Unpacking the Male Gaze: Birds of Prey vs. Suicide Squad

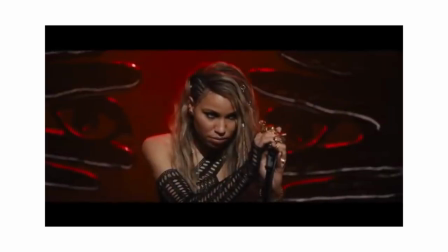With Birds of Prey coming out on digital soon, I've been thinking a lot about why I loved it so much.
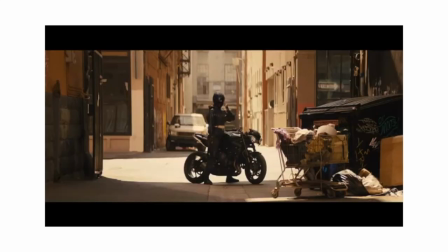It was so refreshing to see a genuinely good comic book film from DC,
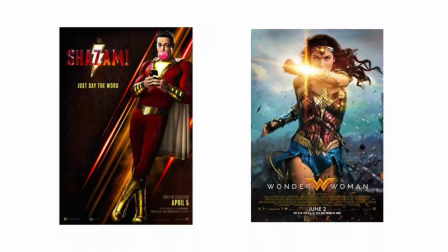who in my opinion have only ever released two other good movies.
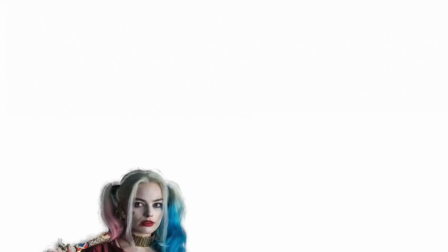But then I started to wonder why I loved it so much, especially considering that it was based off of a character from one of my least favorite films of all time,
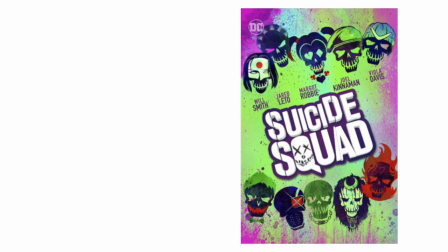Suicide Squad. Yes, there are obvious reasons why Birds of Prey is so much better than Suicide Squad.
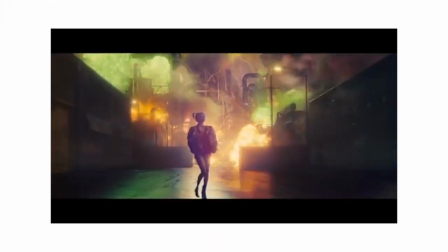It literally and figuratively detaches itself from any affiliation with the film,
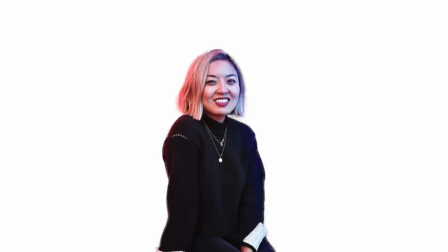took on a new and much better director and writers, and really embraced the chaotic nature of Harley Quinn.
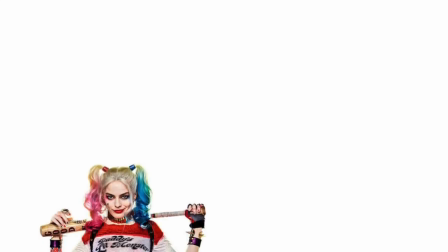However, I believe the most interesting difference between the two films is the presence or absence of the male gaze.
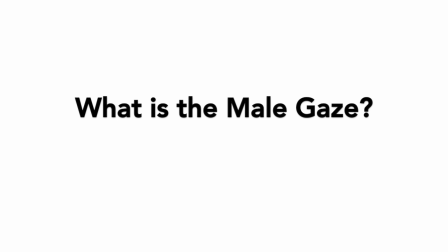before we get into this it's important to define exactly what the so-called male gaze
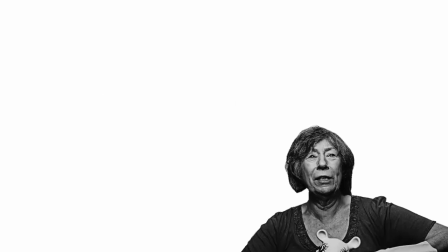is this term was coined by film critic laura mulvey in her 1975
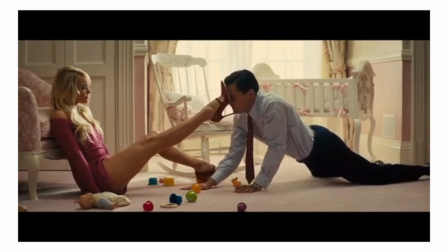essay visual pleasure in narrative cinema where she describes the male gaze as the act of portraying women from a heterosexual male point of view that
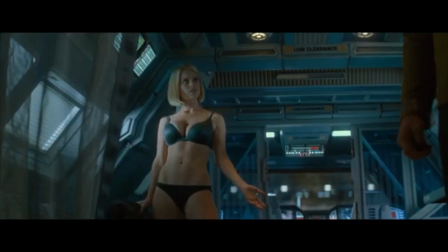presents women as a sexual object there for the pleasure of the male viewer she states that the male gaze is from three perspectives the man behind
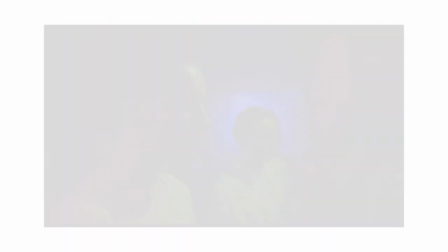the camera the men in the scene and the men watching the film when women are shot from the perspective of the male gaze they are dehumanized and
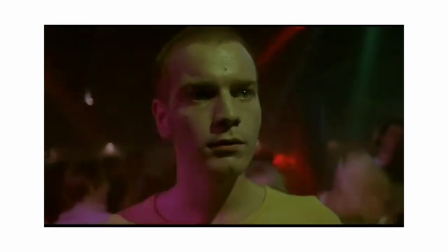viewed as only objects of desire beauty and sex appeal losing all of their agency and humanity it does not present a woman as real
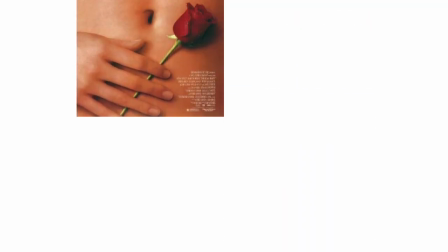but rather as the idealized sexualized version of the woman that is in a typical heterosexual male's head okay okay
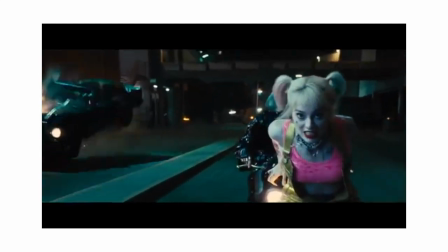enough with theory we're here for harley quinn like i said before there is
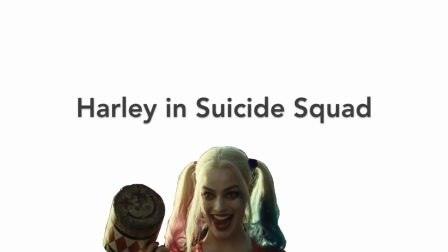an obvious difference in how Harley is presented in Suicide Squad versus Birds of Prey.
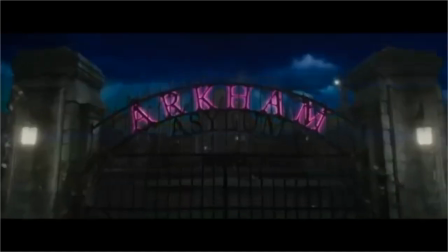During her first introduction in Suicide Squad alone, there are many instances of the male gaze.
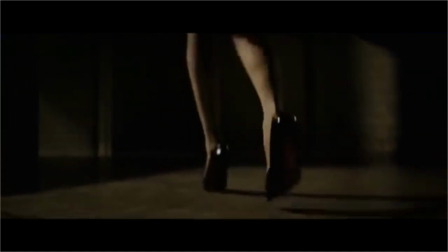When they first show her as Harleen Quinzel, the camera stays at ground level and shows her legs and high heels before it even shows her face.
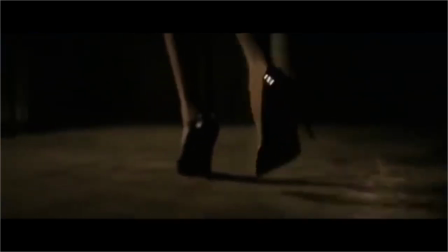A common attribute of the male gaze is to present a woman as just one part of her body. And in this instance, all we know about Harley is the way her legs look.
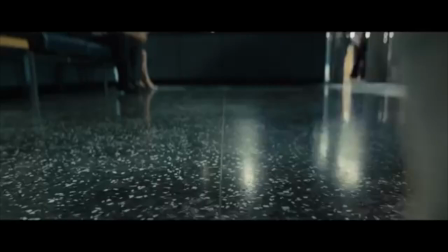Now let's compare this to a very similar shot in Birds of Prey. In this shot, on a technical level, we are seeing the same thing.
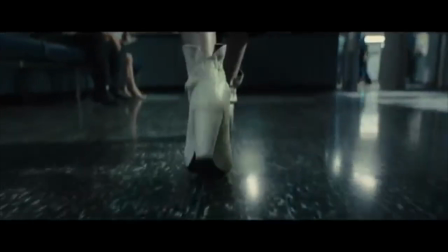The camera at ground level that shows off Harley's heels and then some of her legs. But what's the difference here?
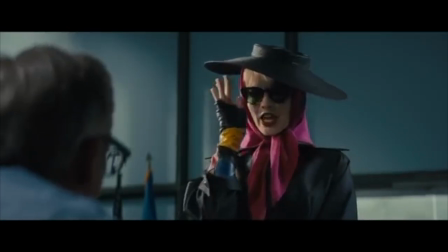Why is a shot from Birds of Prey not considered to be from the male gaze?
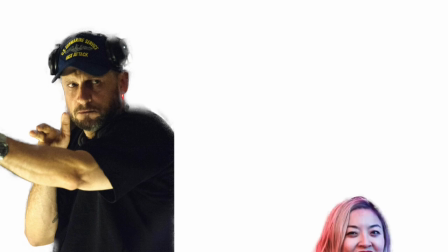Well, the most obvious answer is that Suicide Squad was directed by a man and Birds of Prey was directed by a woman.
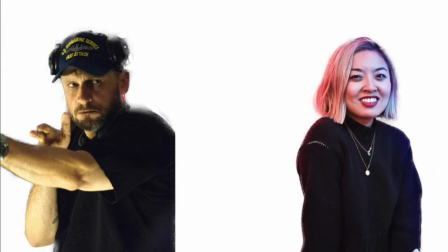But is it deeper than that? Let's take a closer look.
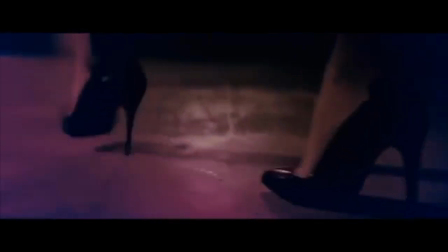In this short shot from Suicide Squad, the camera stays close to Carly's heels from a side angle, slowly moving up as she walks forward.
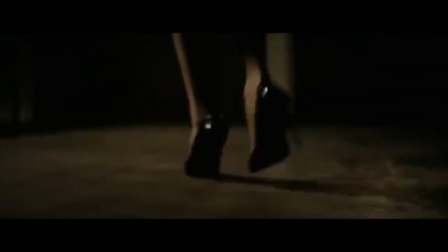The camera does move forward to follow her, but still keeps a considerable distance.
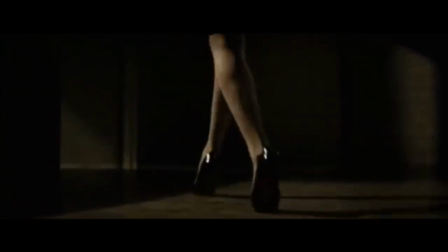The way this is shot fetishizes her appearance and takes its time to allow the ideal male viewer to soak in those super sexy legs.
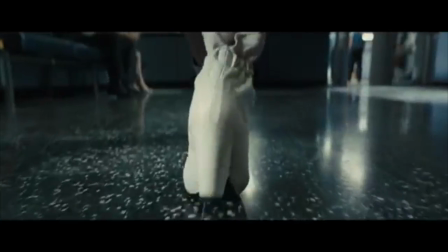In the shot from Birds of Prey, the camera is directly behind Carly, moving at the same pace as her, and while it still moves up her legs, it is for a much shorter amount of time,
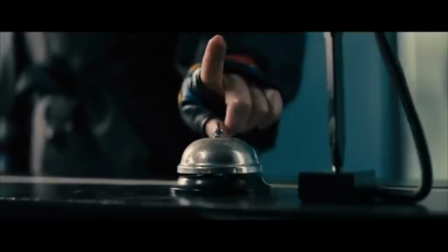it doesn't move up to emphasize her sexiness. It moves up to where the action will be taking place.
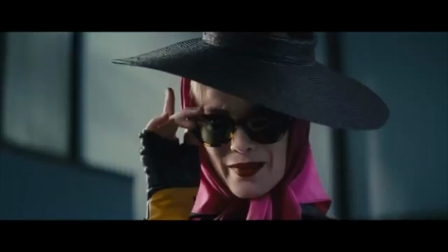The motive behind the camera movement is very different for each shot. It is also critical to note the difference between the costuming in these two shots.
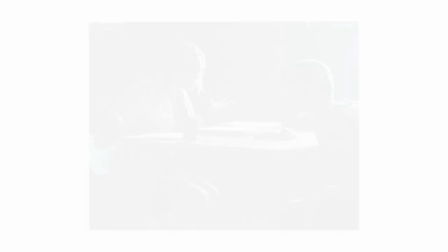In Suicide Squad, Harley is wearing stilettos and a short dress that highlights her legs and is what one would believe the typical heterosexual man would find sexy. However, in Birds of Prey, she is wearing unique clunky heels and a long overcoat. she's still dressed up in a nice fashion but not in a way that makes her an object
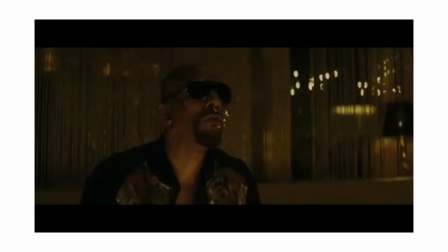of male desire in that same introduction scene from suicide squad there's another shot that is obviously from the male gaze while
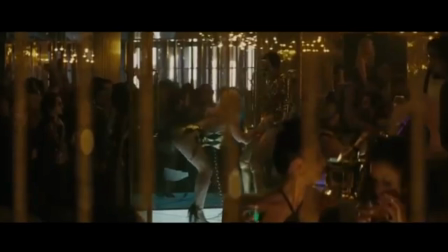the two men are talking business in a club harley is in a glass box dancing very sexually on a chain and is being admired by the men
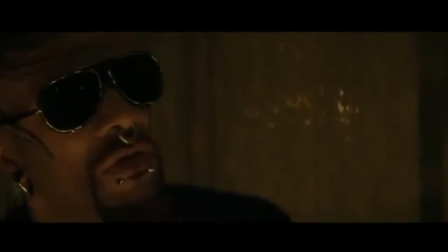she is there literally on display for the men to take pleasure in she does not have agency she is an object of desire for the men
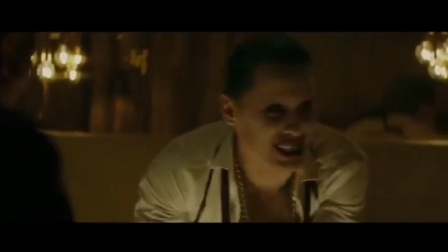on and off screen.
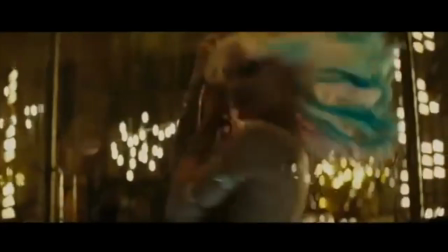The camera starts off far away from her when she is moving her whole body, but then cuts to a median close-up as she grinds on the chain.
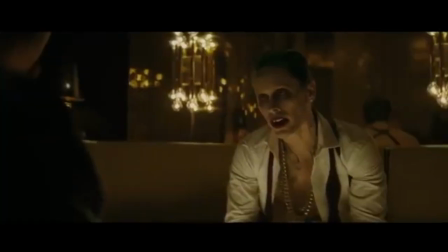She's framed in a very sexual manner. She's looking over her shoulder with her bareback on display.
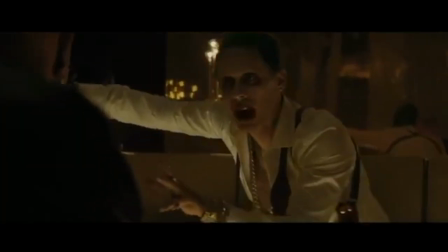There is another shot in Birds of Prey that is almost the exact same idea on paper, Harley pole dancing.
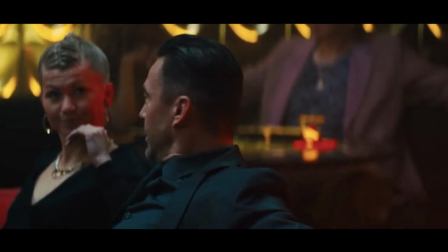However, this shot from Birds of Prey does not have the same sexualized viewpoint as the one from Suicide Squad.
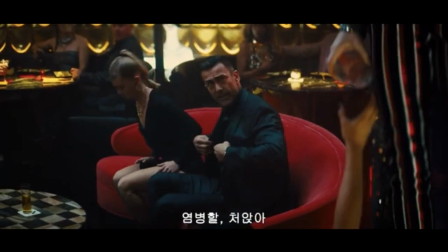Harley is very obviously not dancing for the sole purpose of someone else's pleasure. She's dancing because she wants to.
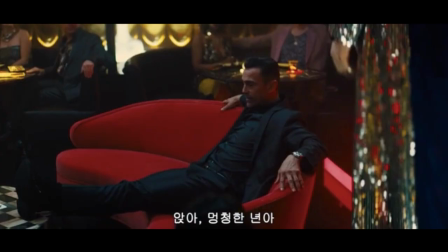She's dancing because she thinks it's fun. Harley doesn't even hesitate to break the leg of the man who was sexualizing her.
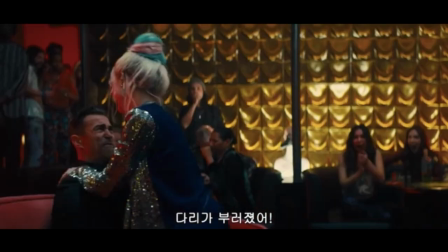Harley has more agency and humanity than the whole scene from Suicide Squad, just because of the way that it is shot. Now, for what I believe to be the most obvious instance of the male gaze in Suicide Squad.
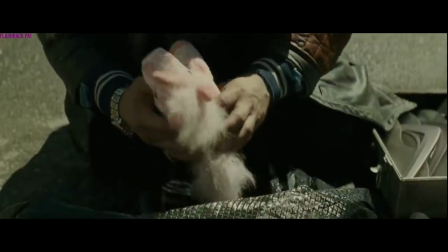This scene checks off all the marks for what the traditional male gaze is.
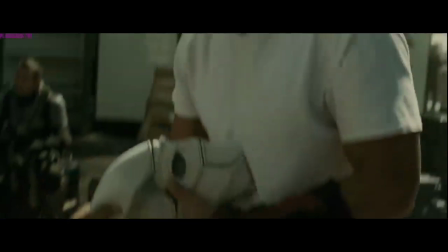The man behind the camera is making Harley a purely sexual object, as the camera moves up her mostly naked body,
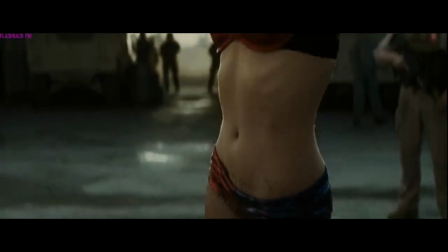once again highlighting her legs, then her stomach, then her boobs, and then finally her face.
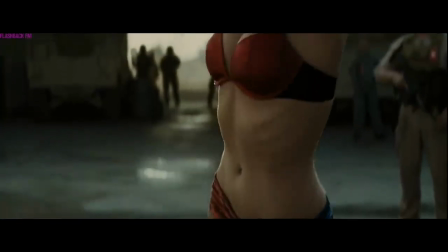This six-second long shot allows the men viewing the film to soak in her sex appeal and view her as an object of their desire.
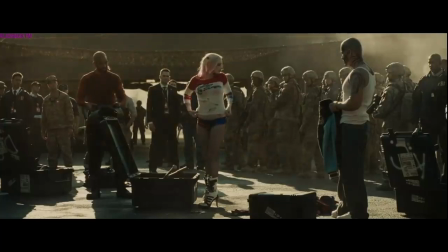In the next shot, we see all of the men in the scene.
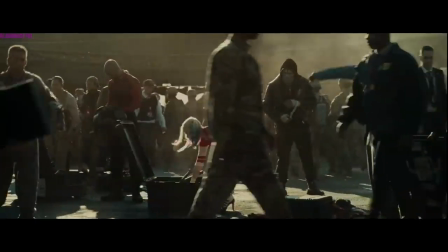They're all staring at her, soaking her in, allowing the heterosexual male viewer to be validated in the way that they are viewing Harley as an object and not a person.
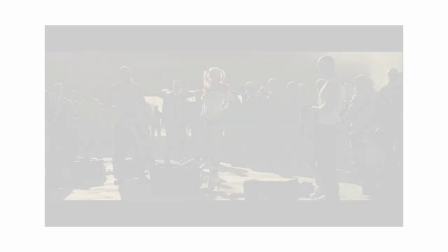There's also the issue of costuming in this scene.
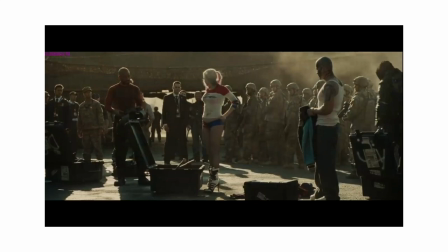She is wearing basically underwear with fishnet tights and a ratty t-shirt that claims her as daddy's little monster,
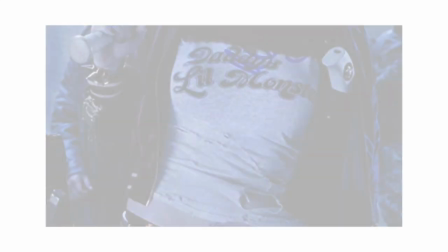making her defining feature that she belongs to another man, plus her ridiculous heels that she is expected to fight in.
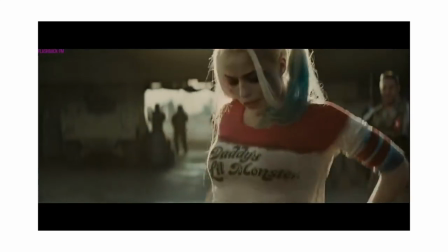While the costuming itself is not inherently bad, the way it is presented and shot on screen only adds to the aspects of the male gaze in the film.
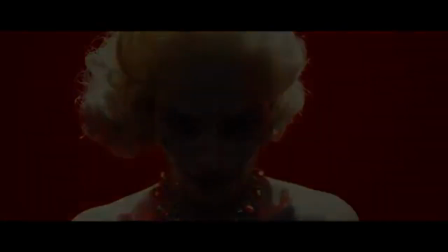Birds of Prey simply does not have these issues. Harley is never presented as an object of male desire through the camera.
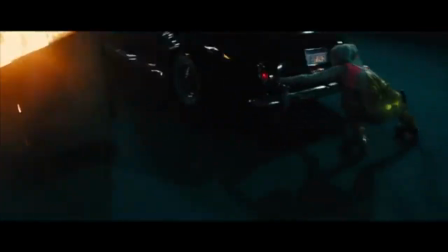She still wears short shorts, crop tops, and heels, but because of the way she is viewed through the camera, there is no obvious sexual desire tied to these clothes.
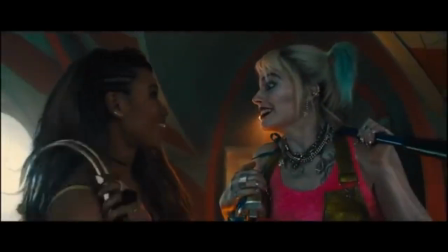We as a viewer believe she wears them because it is what she wants to wear, not because it will please the men.
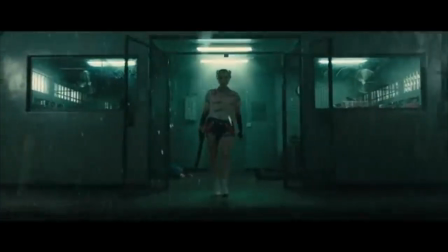Because we lost the male gaze in Birds of Prey, Harley is able to become a real person in the film.
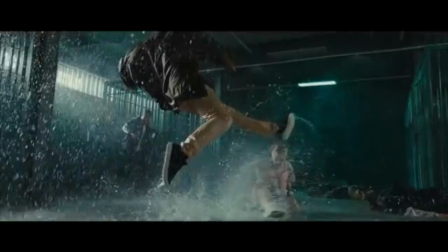She has a personality and she has desires that are not linked to pleasing the heterosexual male viewer.
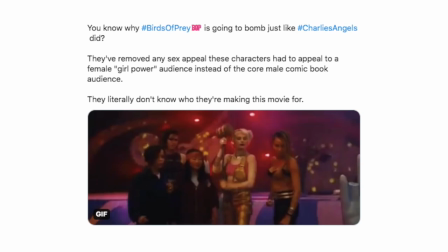Birds of Prey was initially met with backlash from some male fans, saying that the filmmakers were ruining Harley and taking away her sexiness.
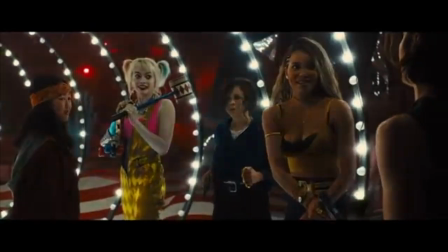However, in this film, she is the most Harley Quinn she's ever been. The filmmakers do not take away her sexiness, she's still very attractive.
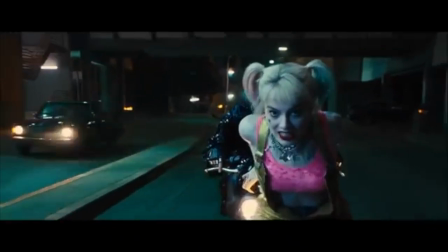I mean, it's Margot Robbie. But the camera does not hyper-sexualize her as it did in Suicide Squad.
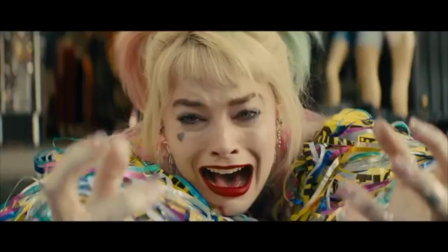We get to see her as a real person, struggling through a breakup, crying over dropping a sandwich, and simply having fun with her friends.
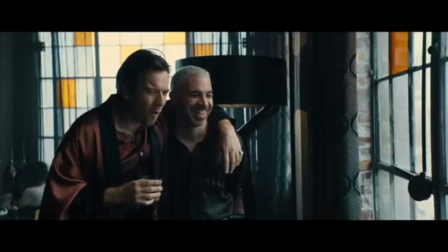The reason why Birds of Prey was able to unlock the pure potential of this character is because it saw her as more than just a sexual object.
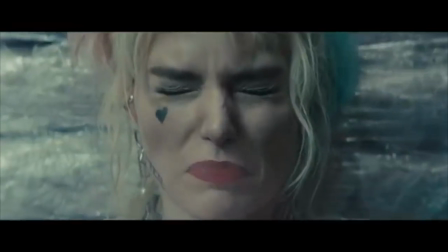And if your main complaint about this film is that she wasn't sexy enough, maybe you should stop and think about how the male gaze has altered your view of women.